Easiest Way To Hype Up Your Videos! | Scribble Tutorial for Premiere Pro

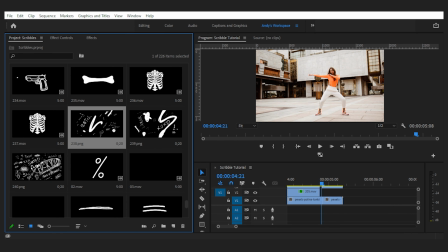8:24 Nice leading lines, but not messy enough. Not this one.
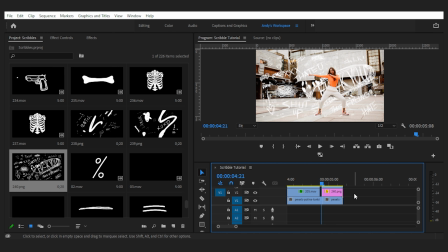8:34 And this one is what I love to use. And you can see that masking it behind her made them blend perfectly.
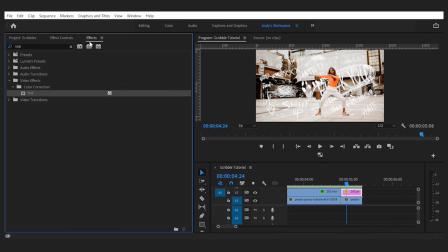8:42 Now all I need to do is to change the color in order to make the text more visible.
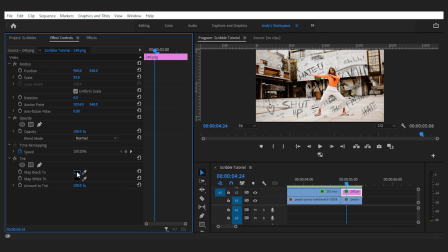8:48 Maybe black? No. Orange? Yes. And done. Let's see the result of our hard work.
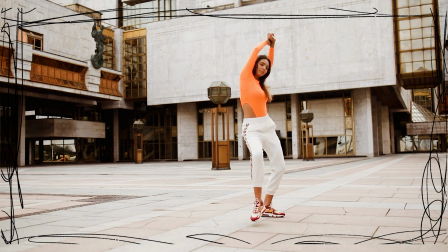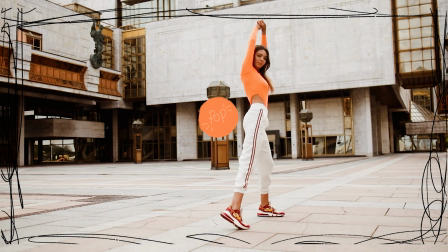9:02 Not bad. Now it's time for you to try these little fun scribbles on your shots.
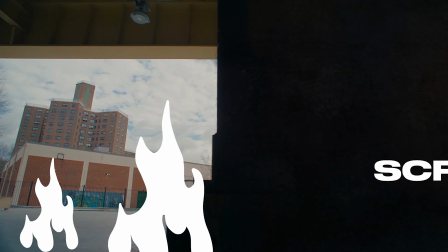9:08 So make sure to check out this scribbles pack from the link in the description and make us proud of what you make with it.
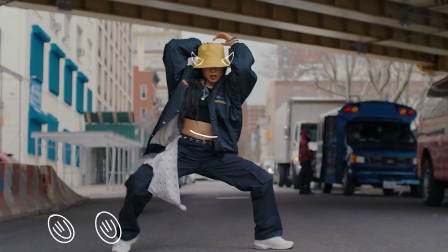9:16 Good luck!